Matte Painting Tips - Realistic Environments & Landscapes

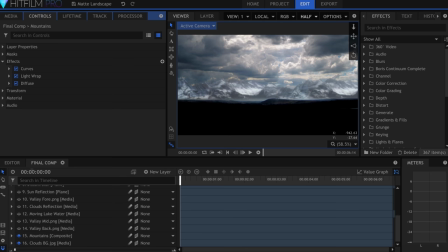9s
Today, I'll be giving you some tips to create realistic matte paintings.
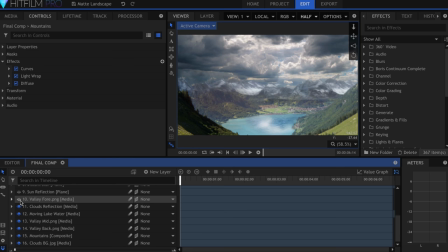12s
I got the idea for this scene after playing Rise of the Tomb Raider, which features some really nice looking set pieces and locations. Creating this effect required me to bounce back and forth between HitFilm and Photoshop, which would make it difficult to create a full-length tutorial.
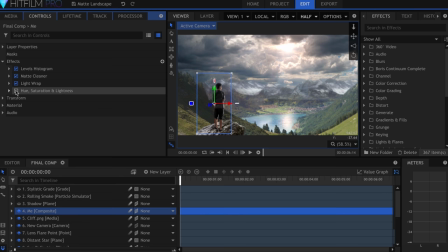28s
So instead, I'll be going over some universal principles that you can apply to any of your landscape creations.
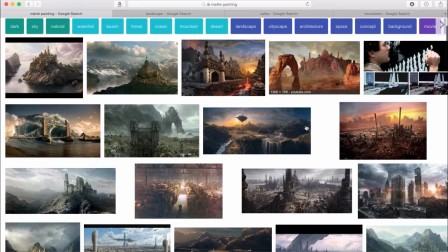35s
I'm Javert Valbar for InScapeDigital.com, let's get started. First, you should figure out a general idea of what you want to do.
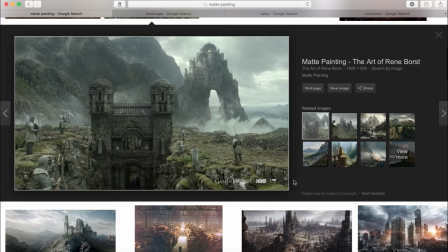44s
Because you're not creating from scratch, you're going to have to search the internet for pictures and videos you can use, unless you shoot them yourself.
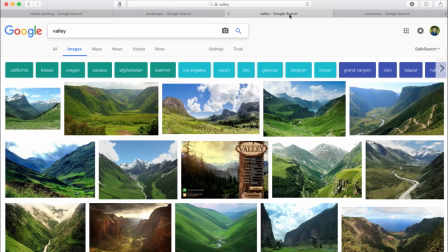52s
It helps to have an idea of the layout you're going for, before you start compositing.
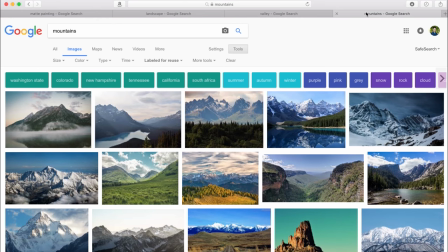57s
For this scene, I knew I wanted mountains in the distance, and some sort of valley with a lake in the middle. And because I wanted to eventually publish the final product, I made sure to select images that were labeled for reuse on Google.
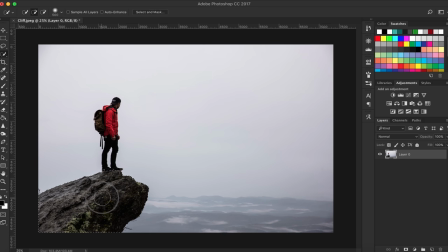71s
When I found pictures I liked, I cut them out in Photoshop rather than HitFilm.
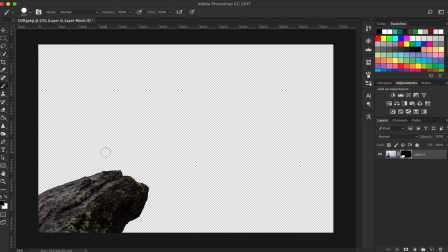76s
I did this because I could use the quick select tool, and other brushes that would make the job easier.
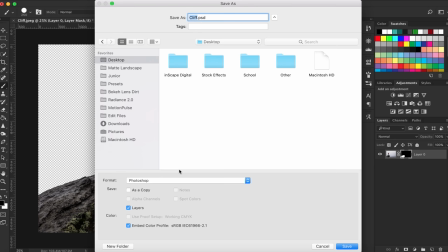81s
I also used clipping masks, just in case I had to make a change later, then saved them as PNGs to retain transparency.
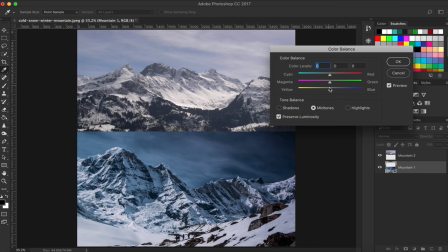89s
The photos you get off the internet will sometimes be color graded or have a different white balance than the others. Try to neutralize it as best you can before adding the final grade. I found that the color balance effect was useful for changing the color of the highlights, mid-tones, and shadows.
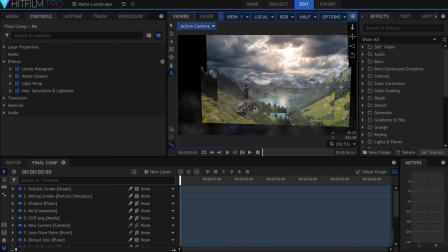106s
In HitFilm, I positioned the pictures at different Z-indexes to get that feeling of depth.
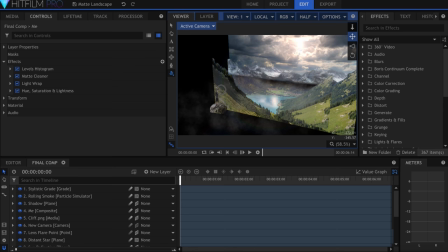112s
Although this whole composite is technically made up of only three pictures, it can feel like a landscape if you split them up and position them in 3D space.
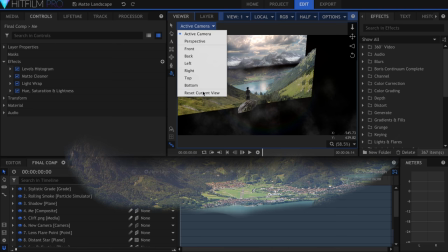120s
This valley picture, for example, I ended up cutting into three more pieces, a fore, mid, and background.
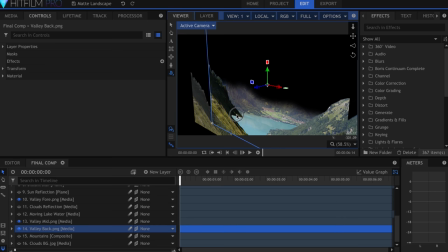127s
The illusion of depth was there in the picture, I just had to utilize it.
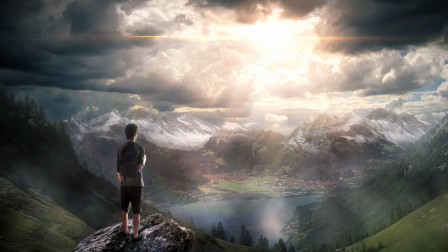133s
I created this whole scene before I filmed myself on the green screen, so that I'd know where the lens flare would be.
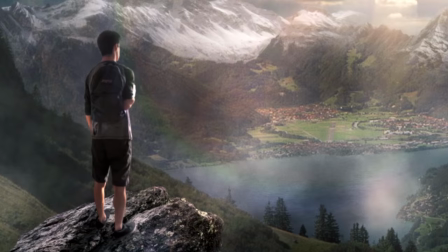139s
Here I'm standing facing the Sun, and so it was essential that I have matching lighting. I stood in front of a window in my house where the sun was coming in.
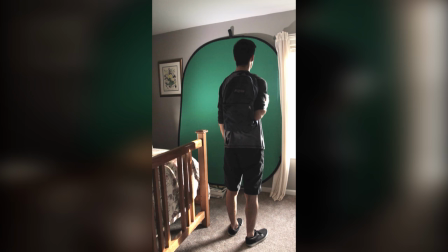148s
This gave me that bright edge of light on my outline.
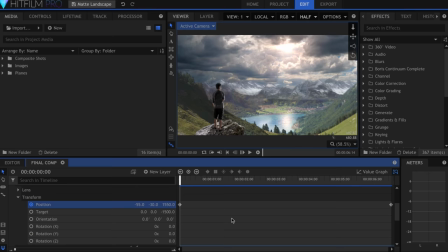151s
If you don't get the lighting right in camera, it's going to be pretty hard to do in post, so try to match it as best you can.
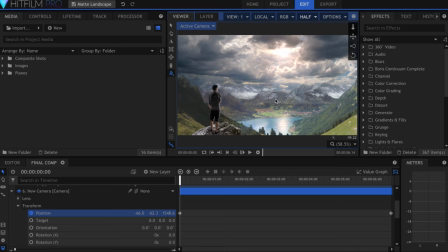159s
The camera movement was necessary to show the audience that there is depth in this composite, and that it's not just a 2D picture. But be careful when keyframing the 3D camera.
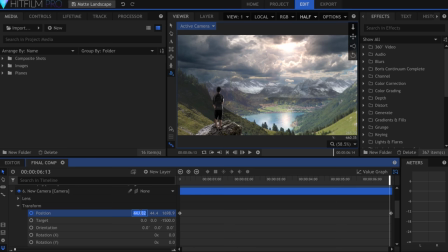170s
It's easy to put in a movement that feels cool, but is actually impossible or unlikely in real life, and this can pull people out of the effect. Mine is a gradual sweep over 6 seconds, nothing extreme, but enough to show the parallax. Because you're working with only pictures, try to imagine what would have movement if it was a real scene.
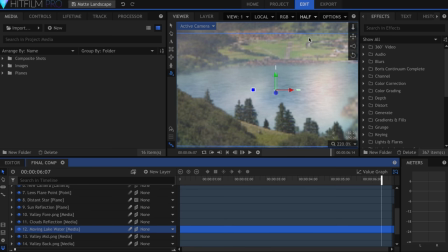190s
I added some slow atmospheric smoke, as well as a stock video of water moving over the lake.
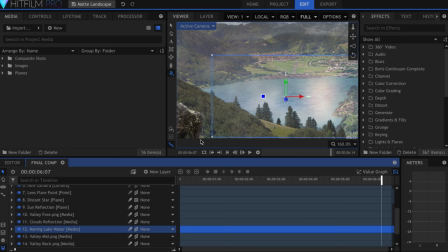196s
All I did to add this was create a feathered mask, drop the transparency, and slow it down using the speed effect.
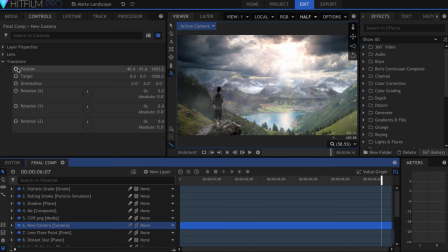204s
Here's another cool effect you can do with a scene like this. I'll go to the end of my timeline and hit the keyframe button, for the camera's position and zoom.
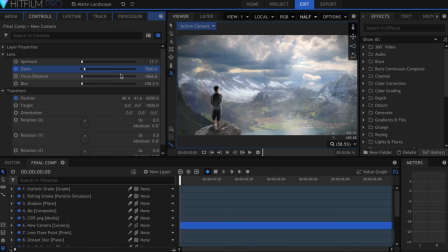212s
Then I'll go to the beginning, and move the camera far back into Z space. Then I'll zoom in until it fills the frame, and look similar to how it did before.
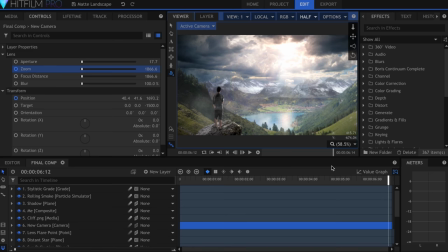221s
The final effect is a dolly zoom, and could maybe be used to show how far of a journey your character has in front of them. I hope you guys enjoyed this video. video.